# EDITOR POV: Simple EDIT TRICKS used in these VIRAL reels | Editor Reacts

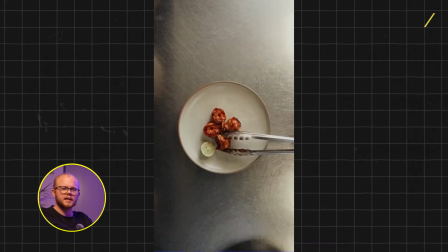You just do this by cutting all of the spaces in between as he's placing the prawns, and only showing like 3-4 frames at a time, maybe a bit longer actually. That's how you really maintain pace through short videos like this. Now, of course, final thing that I said at the start, something that shouldn't be underestimated in this video is the sound effects. Those kind of quick click-throughs is what actually make this video feel more enjoyable. If you would remove all of those, it would feel kind of weird to look at this. There's a variety of different sound effects that you could use. You really have to search. A tool that I always use for great sound effects is Artlist. I'll add though, it's kind of expensive. There are a couple of free ones. Let me know in the comments if you want me to name those. Cool, that was video 1. Moving on to video 2 right away. And it's a guy that I've honestly been fanboying a little bit. It's my boy John again.
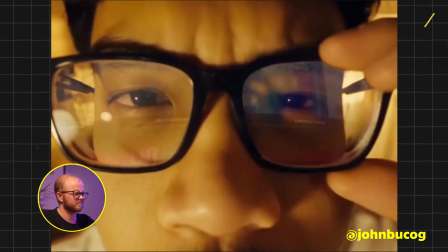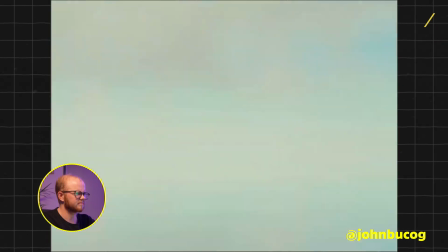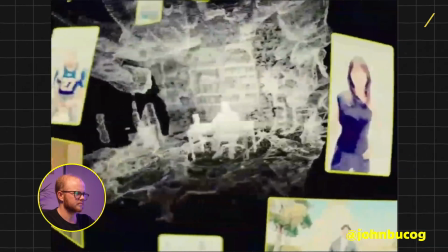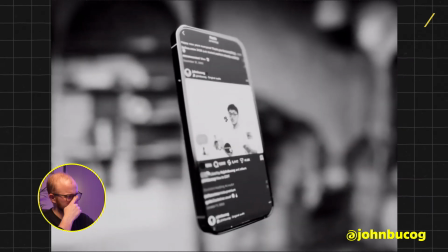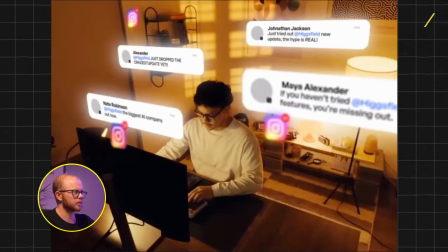Fucking crazy again. First part you can kind of figure out.
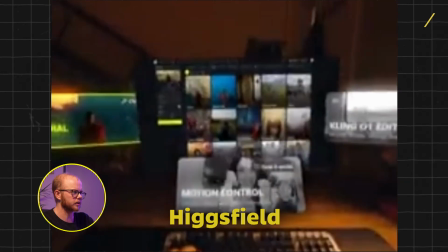We can do without Higgs field, but there's a large part in here that we'll need access to an AI tool for.
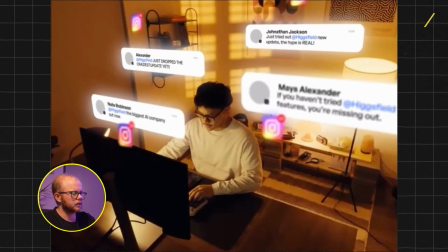So this first segment, he undoubtedly shot it at more or less the same time.
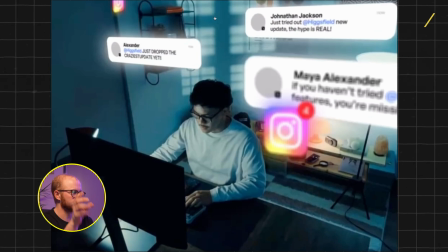And then this shot here, what he's done is he probably has an RGB light, made the room blue. I think he probably is lighting to the roof and the blue is bleeding into his room. I also think he has a projector. I'm pretty confident this is not his actual window,
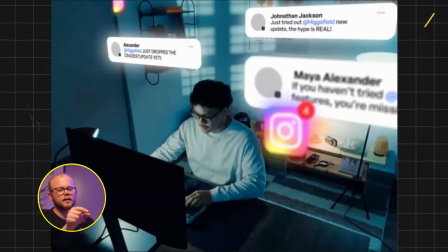but this is just like a layer that you put on top of your light in order to project window looking things onto your wall.
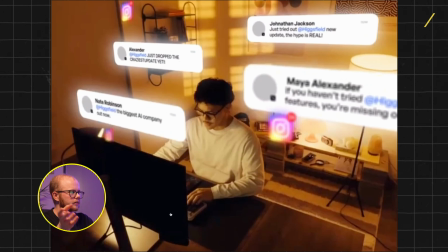Same goes for the next layer, which he's then turned the lights to orange to resemble that it's morning again.
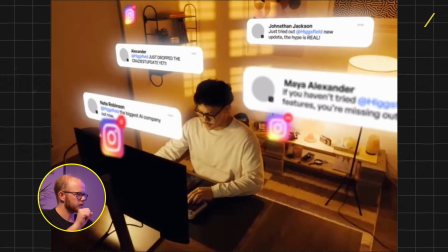So that's the kind of coloring that you get into the room, not to be underestimated. Coloring makes a massive difference to the look and feel of a shot. In terms of how to create these bars, you could probably screenshot a notification on Instagram.
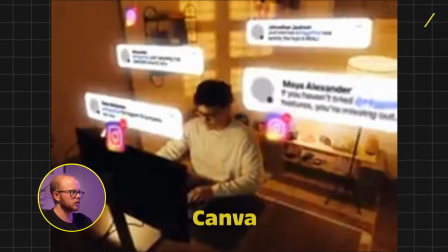You could also just recreate these in Canva. I've done that a few times myself. What you then need is to use the basic 3D effects, play with the swivel in order to get them to stand sideways, and play with the tilt in order to get them to lean back or forth,
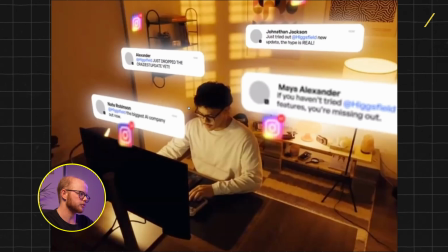and then kind of just place them. Now what John is fantastic at doing that you shouldn't underestimate is adding natural depth through means of blurs. So for example, you'll see that this one, which is closer to the camera, is more blurred because he knows that the real focus is on John and this area. And so the same way a camera operates in that this here is more blurred than I am, and equally when I put my hand to the camera, I'm obviously more blurred. You want to mirror to the best of your ability the depth of field that a normal camera shows, and you can add this in after the fact.
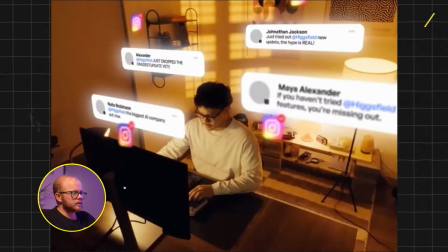These tiny details is what takes it from amateur to a fucking pro. That being said, he's also added in the logo a couple of times and used more or less the same effect.
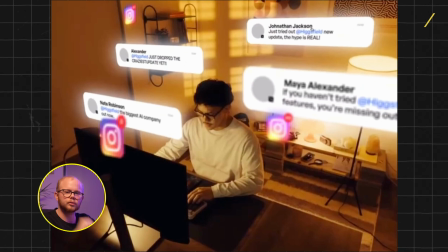Finally, how do you get the glow effect to it? There is a setting in Premiere called glow. If you throw that on top, it will give this like shininess to it that we're currently seeing here.
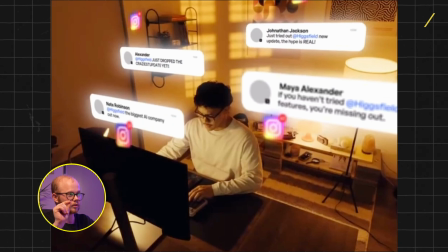What you could also do alternatively is play with the shadow on the effect and give it like a white tint, and then put the blur to extremely high. That will also give a similar halation around your effects.
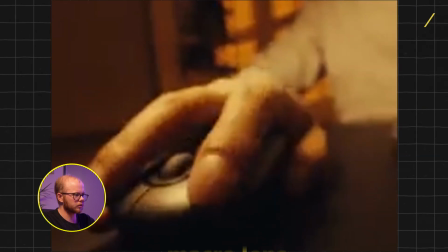Very creative shots using a macro lens and clever positioning, right? In case you don't know what a macro lens is, it's basically a lens that's used to make details pop. So it makes extremely small things look big. You can imagine the real big lenses that wildlife photographers use. That is just a super macro lens, and then you also have them smaller, for example, at an 80mm.